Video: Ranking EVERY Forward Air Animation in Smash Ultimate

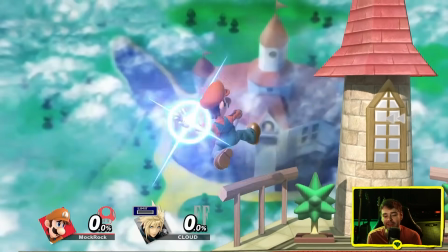1732s
does that work properly at full gameplay scale yeah it does it totally
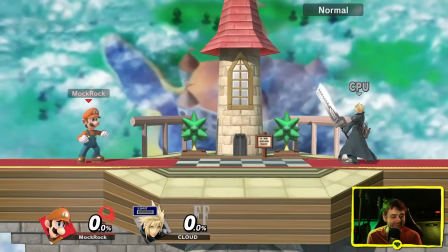1737s
reads i should say gameplay scale and speed yeah
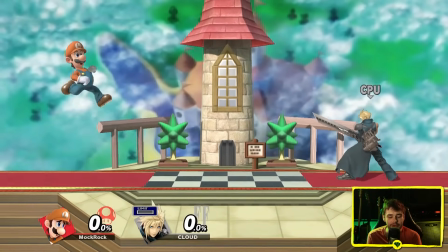1743s
it shows up it doesn't show up incredibly well in the way that you practically use luigi but you can still see it a little bit his vocalizations work really well with this
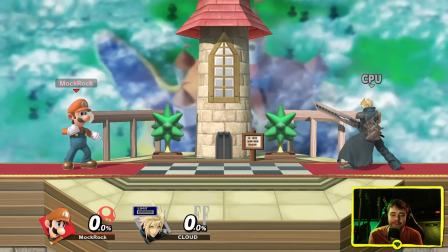1751s
one too and it just makes it fun to land
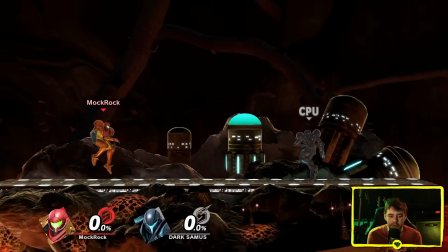1754s
samus so this is supposed to be the plasma beam i think it's
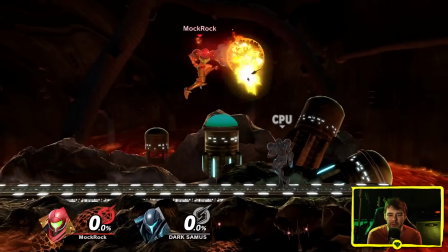1760s
kind of a weird way to implement it the thing is it's very appropriate for sam's
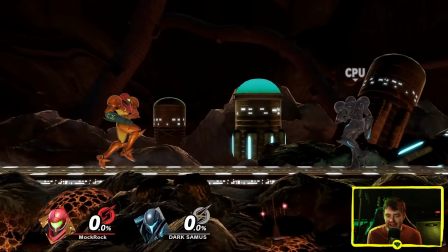1765s
archetype it's an anti-air and a pretty dedicated anti-air unlike most of these it's
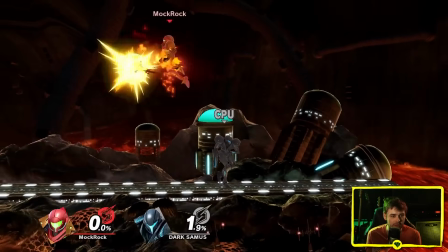1770s
not very good to use on the way down but it's really good at calling out jumps so from a functionality perspective i think it's actually kind of a brilliantly
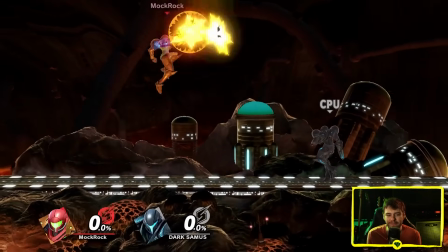1777s
designed move but does that necessarily mean i love the animation ah it's a bit strange on her but it's not the most out of
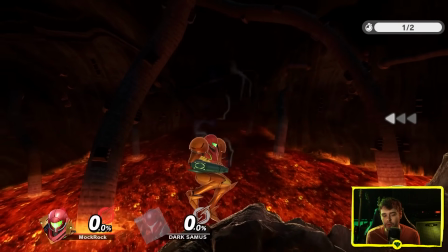1785s
place in the world. What I really like is the recovery. It turns into that smooth somersault that she's very much known for doing in the Metroid series.
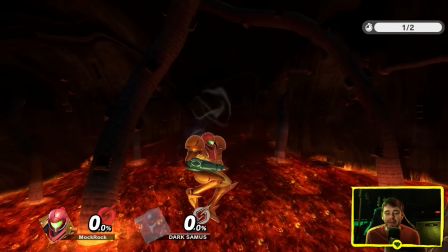1793s
So even though this isn't actually a Metroid move, I still kind of get the feeling of playing 2D Metroid when I use it.
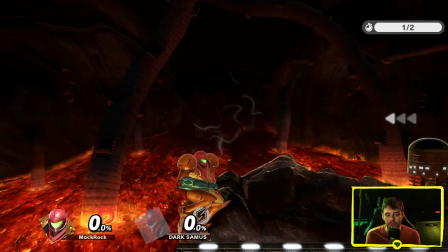1799s
One thing that I'm really not a fan of is there's basically no differentiation between the linker hits and the final finisher hit, which is decently strong.
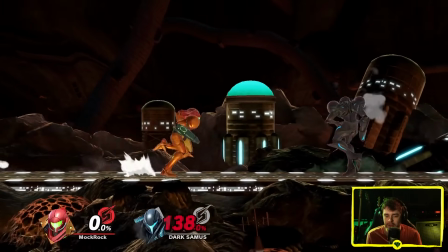1807s
Show it off here.
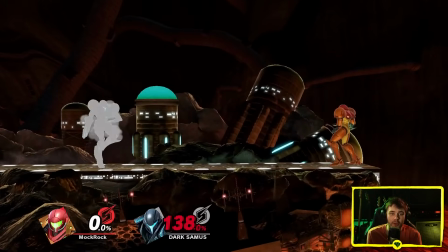1811s
So the sound design sort of feels like it's building up into a big hit, but the visual doesn't really match up with it.
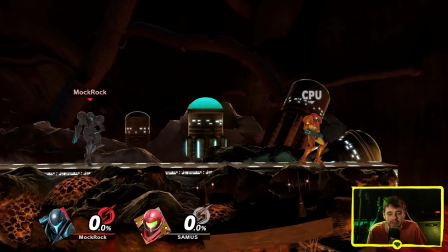1817s
And then apart from the particle effects, Dark Samus looks essentially identical, including that flip at the end there, which feels far less in place on it.
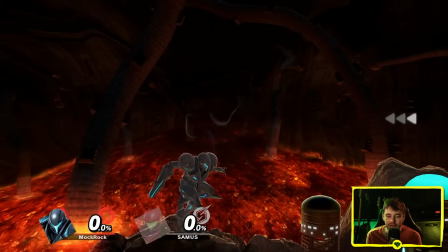1825s
You know, at the very least, they give it some of its own cool creepy movement animations, whereas forward air, it's like, okay, this is literally just copy-pasted from Samus.
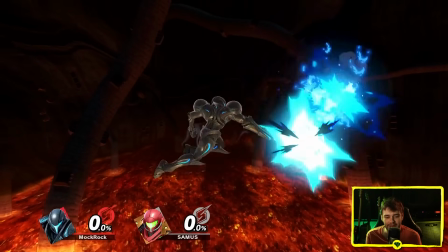1832s
And animation work is literally the only thing justifying Dark Samus's existence whatsoever here.
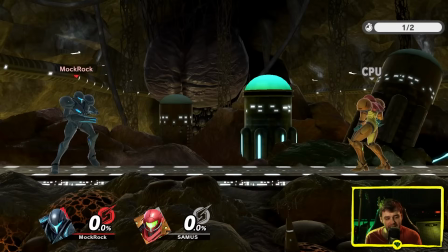1837s
I'm not impressed by this. Certainly any animations? Are these the same?
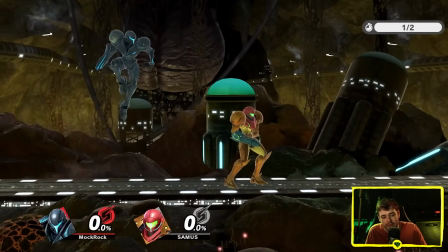1843s
Yeah. Not that you're really going to be seeing either of these all that often. It's really not supposed to be used as a landing aerial, but same thing.
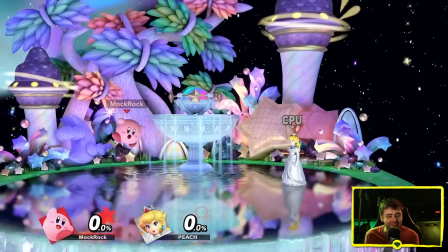1849s
Kirby. So simple, like with basically all Kirby's moves, but there's such a fun sense of rotational momentum on this one.
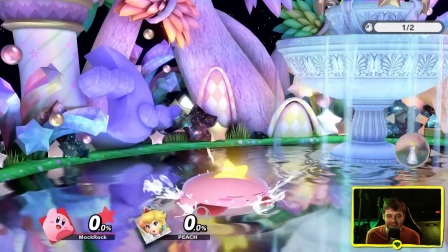1856s
It's the word I often use when a move feels just instantaneously and intuitively good to me.
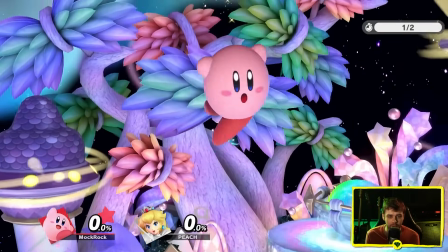1860s
It's got a nice sense of flow to it, right down to the recovery afterwards, the way that Kirby spins around pretty quickly there.
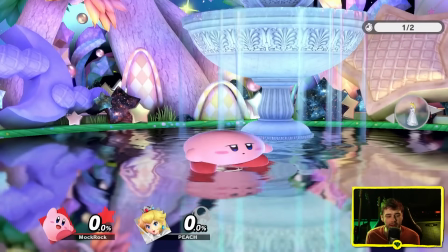1867s
There's barely any landing animation on this one, though. That feels a little bit weird, and this is a very important drag down move for Kirby as well.
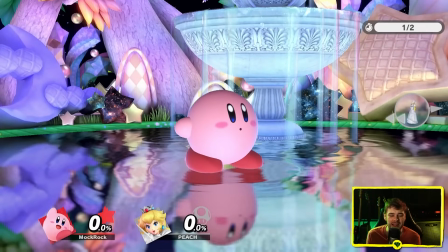1872s
This is definitely the kind of situation where he could be flattening out a lot more. From a gameplay perspective, I'm kind of happy that he doesn't.
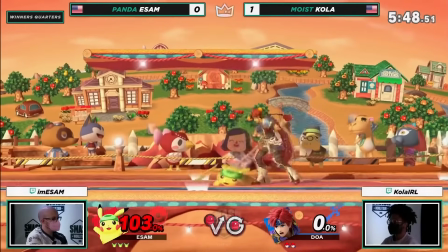1879s
Characters like Pikachu do that with a lot of their moves and that sort of pancaking is kind of infuriating.
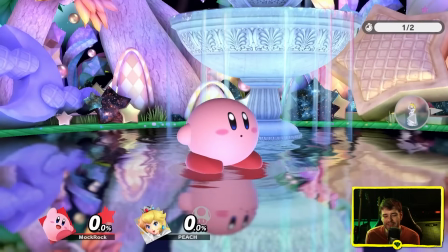1883s
But if there was any character that could be doing it right, Kirby's sort of the one.
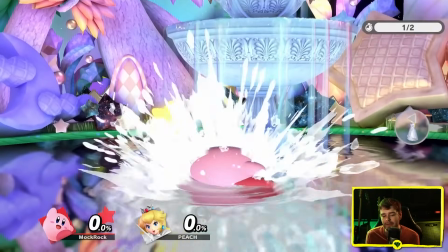1888s
So the fact that he just kind of lands almost a little bit stiffly.
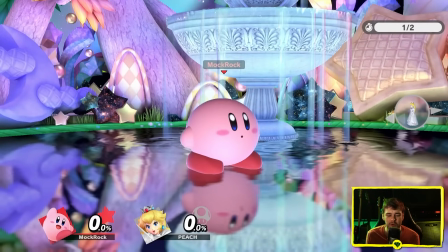1893s
He does go down a bit, but it could definitely be more. Ness has a very unique forward air.
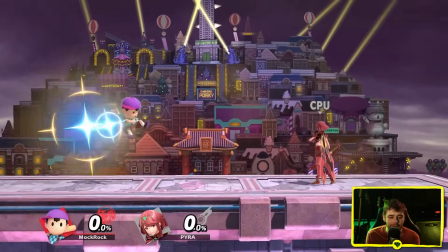1898s
It works okay on him specifically. it's not my all-time favorite i think it's a little bit of a bland implementation of the idea it's got
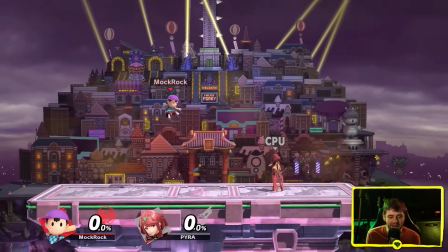1905s
good particle effects that have largely stayed the same for a decent amount of time but he's definitely got other moves that got larger particle effect upgrades coming
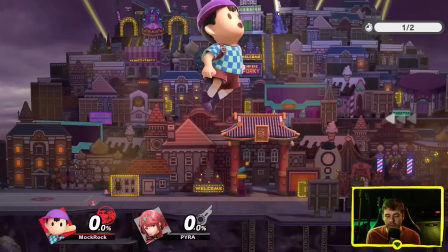1913s
into ultimate does put some physical effort into the startup of a psychic move that's a big boost i always like it when psychic or magical
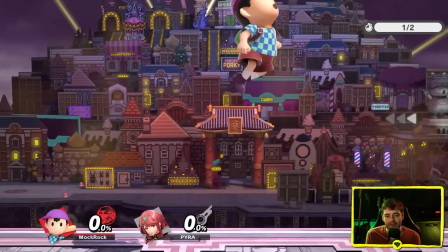1920s
characters do that they still look like they're displaying physical exertion there's kind of a samus-esque flip over at the end here this entire animation is actually a
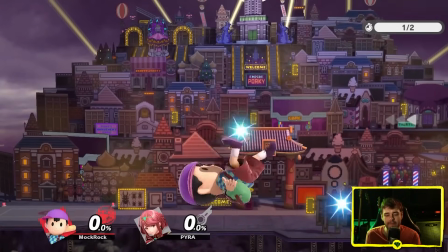1927s
bit reminiscent of Samus's. Samus is moving her arm cannon and therefore her entire body in sort of a downwards motion.
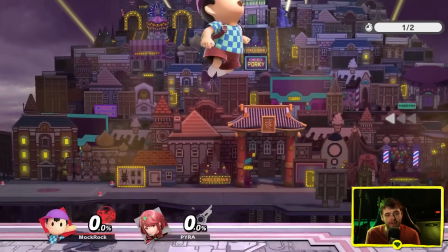1932s
Ness is, if anything, aiming up slightly, or at the very least holding it in place slightly upwards angled.
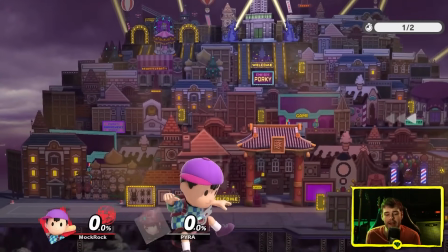1938s
But for the type of character he is, look at his double jump, right? Flipping around in midair in kind of a floaty, very natural feeling way.
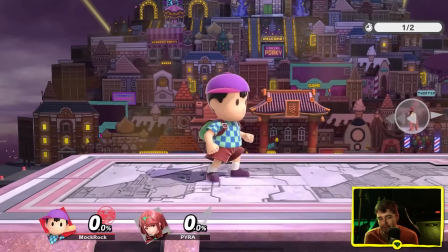1944s
That fits him, it's just a nice bit of stylization. Landing animation... uh... yeah, not bad, actually.
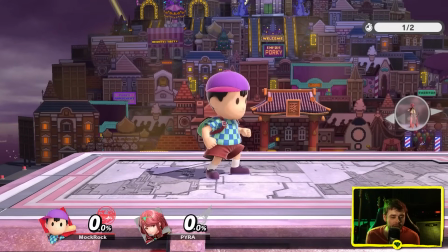1951s
He looks relatively in control, and again, he's a pretty floaty character. The fact that he doesn't go down that far is kind of what I was saying about Sheik.
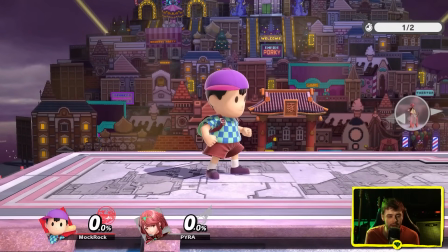1957s
He doesn't really have to suffer in the same way that a lot of characters do with that like pop back into position.
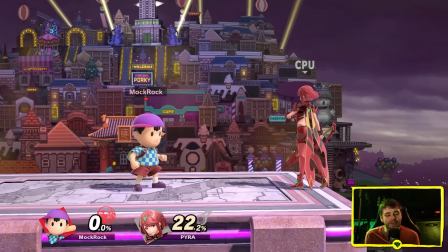1965s
And then the sound design is back to magic. Personally I kind of wish that there was a more dedicated sci-fi direction to this kind of thing. I think PSI is sort of the magic of the mother universe correct me if I'm wrong but it does feel a little bit out of place on this kind of character.
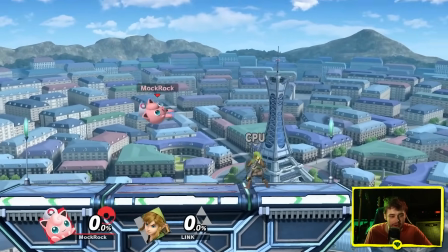1980s
Tigglypuff kind of makes her look like a disfigured alien and on a lot of characters I would hate this move,
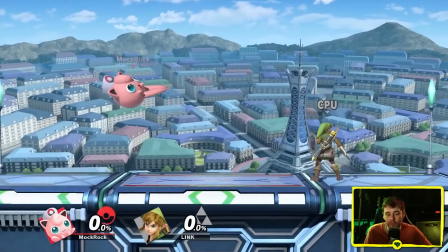1985s
but I think it fits so well with what Puff is going for in terms of game feel.
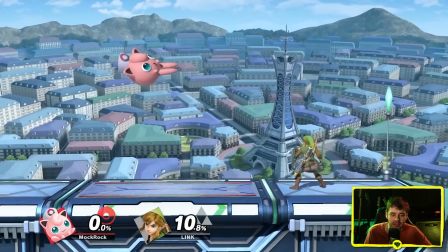1990s
Being able to just drift around and kind of have this out all the time and do what it's supposed to do. It feels good.
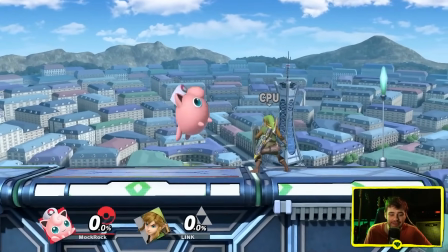1995s
I don't think it looks particularly good, but I'm willing to give a move a lot of slack if it feels good in actual moment-to-moment gameplay.
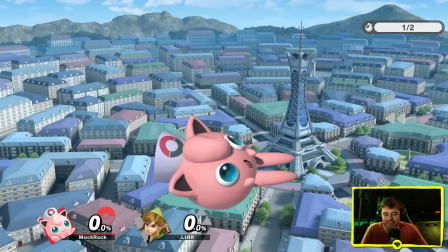2001s
Yeah, gross. I'm all for body breaking, but uh, just this distended, disfigured blob of a character. I do actually really like how her arms go along with it though, just thrusting into the move a little bit more.
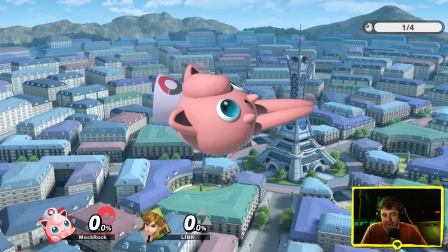2012s
Recovery animation, which you don't see a whole lot because jigglypuff gets to just leap out of a lot of stuff she does a bit of a flip that one actually
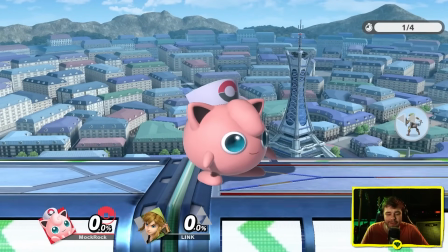2019s
feels pretty natural she's like rubber banding back into place and the momentum just carries forward and then the landing animation one of the
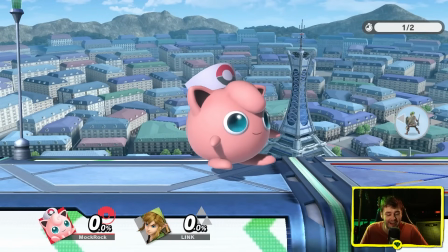2026s
few that again has a lot of real style and substance behind it i really like that it feels a little bit abrupt to the spring up
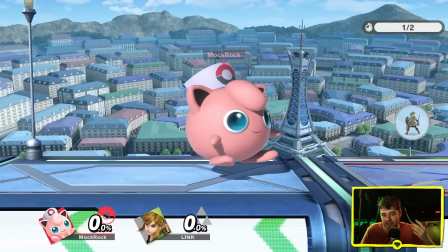2032s
into pirouette doesn't really have a lot of build up that actually justifies that sudden burst of rotational momentum,
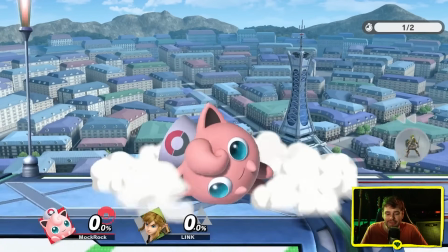2039s
but it's got so much... spark compared to most of these that I'm willing to cut it some slack.
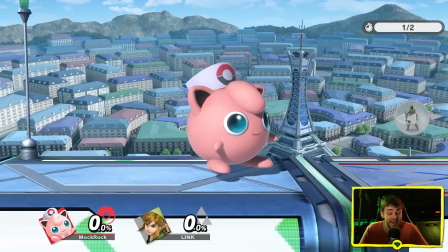2045s
Again.
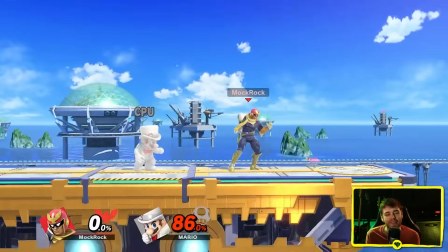2048s
Uh, yeah, so this one's going in S tier. Well, let's talk about it anyways. The Knee of Justice.
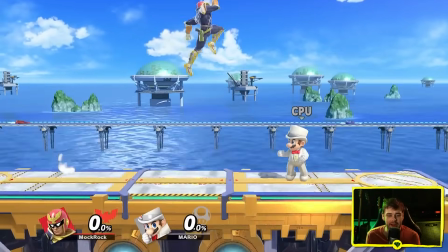2052s
Not only is this an absolute fan favorite and one of the more satisfying moves in the entire series to land, but it's also just so well defined.
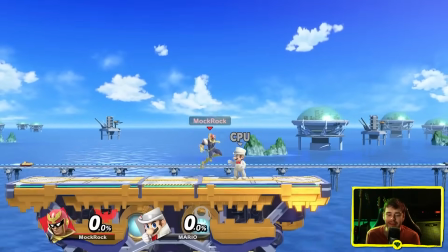2060s
It feels immensely powerful to throw out.
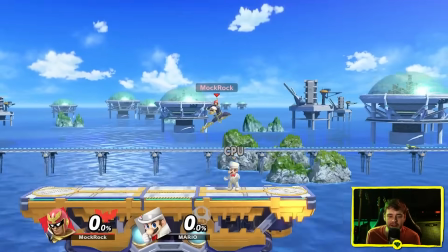2063s
I love the anticipation into instant release of the knee here, and the pose that Captain Falcon strikes here is so iconic.
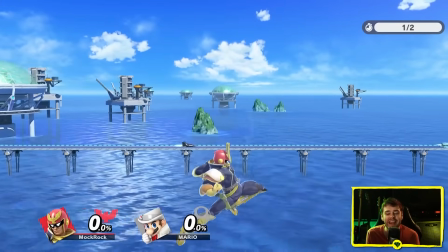2069s
There are a lot of ways that you could animate a knee strike, but man, they nailed this. It's so recognizable from the silhouette alone.
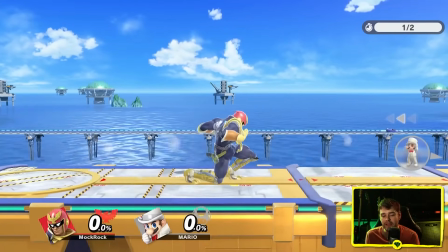2075s
Landing animation... even it's good.
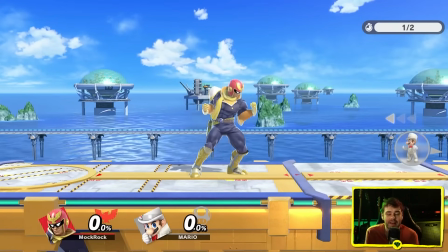2078s
Captain Falcon looks like he's maintained full composure the entire time, and again, it doesn't really suffer from the snappiness that some characters do.
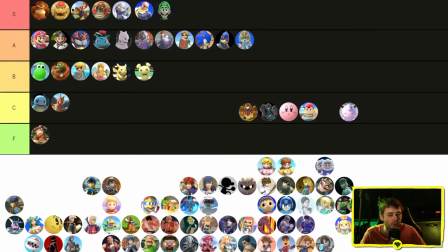2085s
Yeah, S tier. Duh. I think Luigi's joining him in S tier. I was kind of borderline on it, but that landing animation really put it over the top for me. Samus B tier, Dark Samus C tier, it pays the echo fighter tax and it particularly pays the dark samus echo fighter tax where okay
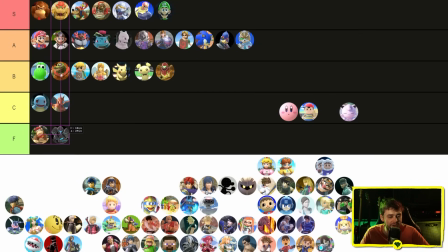2099s
the selling point of dark samus is new animation work actually you know what f tier samus was already kind of between b and c tier for me so dark samus definite step down kirby a tier this one just feels fun nest b tier concept's cool that's kind of where my big praise for it ends though jigglypuff i'm gonna do b tier as well just because the animation is very plain and actually kind of unpleasant to look at but it does fitter
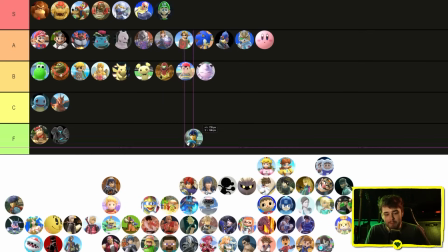2119s
all right so we're gonna have to do this at some point, the big dumb overhead sword arc. So we got Marth, Lucina, Roy, Krom, Ike, Ice Climbers, basically.
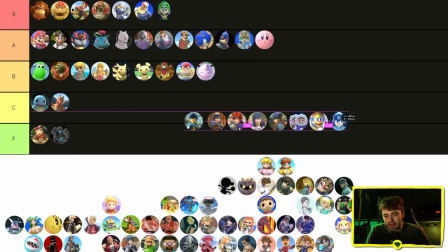2129s
I know it's a hammer, but close enough. Actually, King Dedede, another hammer. Then we got Mega Man, Shulk, Cloud, Corrin, Hero, Sora.
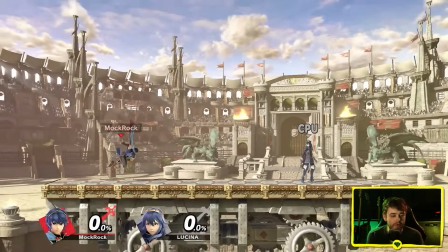2137s
Yeah, okay, we'll tack him on there too. So this is the OG overhead sword arc, and I still think it's one of the best looking ones.
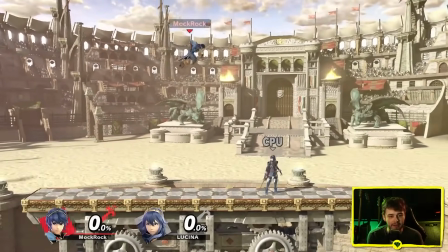2144s
Super graceful. They've had a long time to refine it at this point. That arc is incredibly well defined.
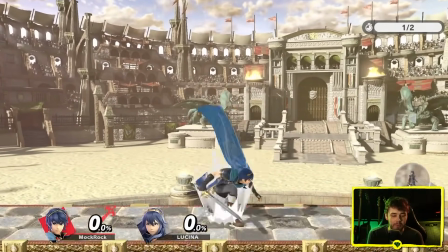2148s
I like the pose he gets tucked into at the end it conveys that he's put a lot of momentum behind the sword but it's still very much under
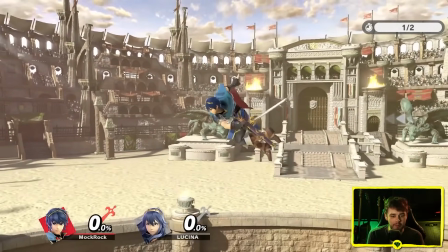2154s
his control perfectly in character for marth comes through even a little bit better from this side where you can see more of his body landing
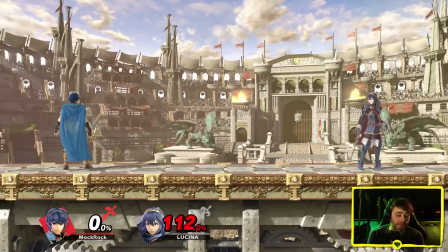2160s
animation is very sensible as well he even gets up pretty comfortably and marth feels phenomenal to connect with basically any sweet spot but this has to be one of my favorites
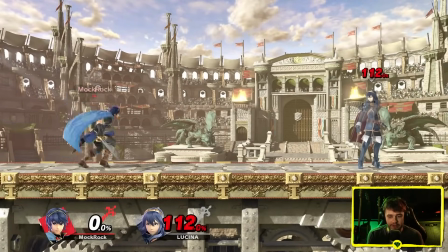2166s
but what i like about it is the sour spot still feels good all of this applies to lucina as well obviously except
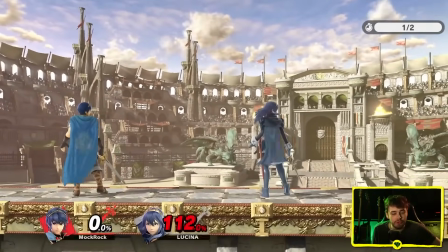2174s
she doesn't get either the what I think is the more interesting motion trail or the more satisfying sound effect from the
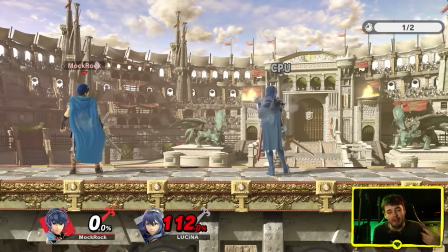2180s
tip or sweet spot so I definitely prefer Marth's on basically all his animations as far as I'm concerned those traits give him a slight boost and then on to Roy and Krom's
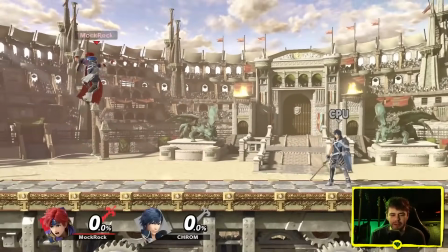2186s
definitely sort of a rougher harsher feel for this one it's in a little bit of a middle ground where it's not as elegant as something
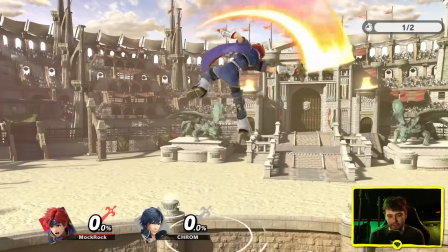2193s
like Marth's which it shouldn't be obviously but then it's also not nearly as brutal feeling as something like Ike gets for example with his two-hander It's not
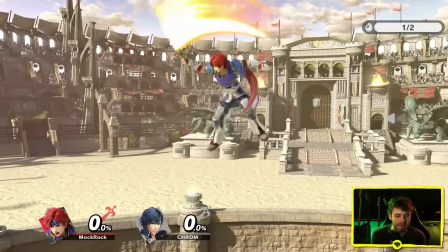2201s
a bad animation per se, but I don't really feel like it has quite the same personality as some of these, and it doesn't help that even though Roy has the interesting reverse grip on some of his moves,
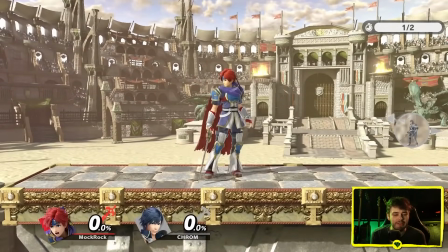2210s
his forward air doesn't use it. Landing animation is basically the same as Marth and the scenist, which is to say actually quite good.
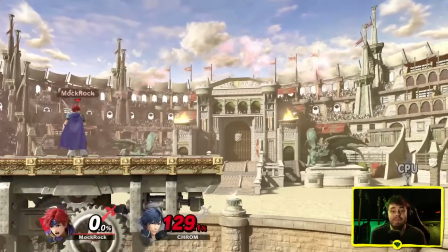2216s
And then he's got the sweet spot, sour spot thing too. It's very obviously a sour spot, but it still feels good to connect with.
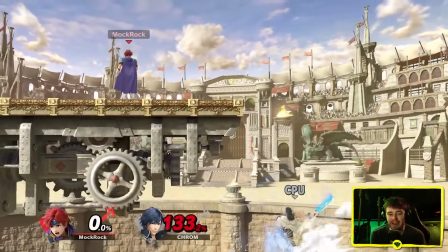2224s
The sound design is still great, obviously, but it just doesn't have nearly the same heft to it that Marth does.
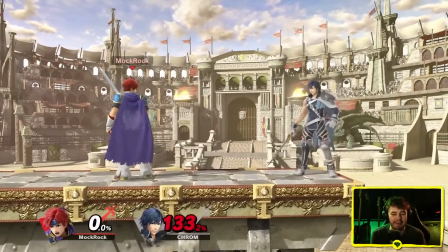2229s
It's not nearly as satisfying.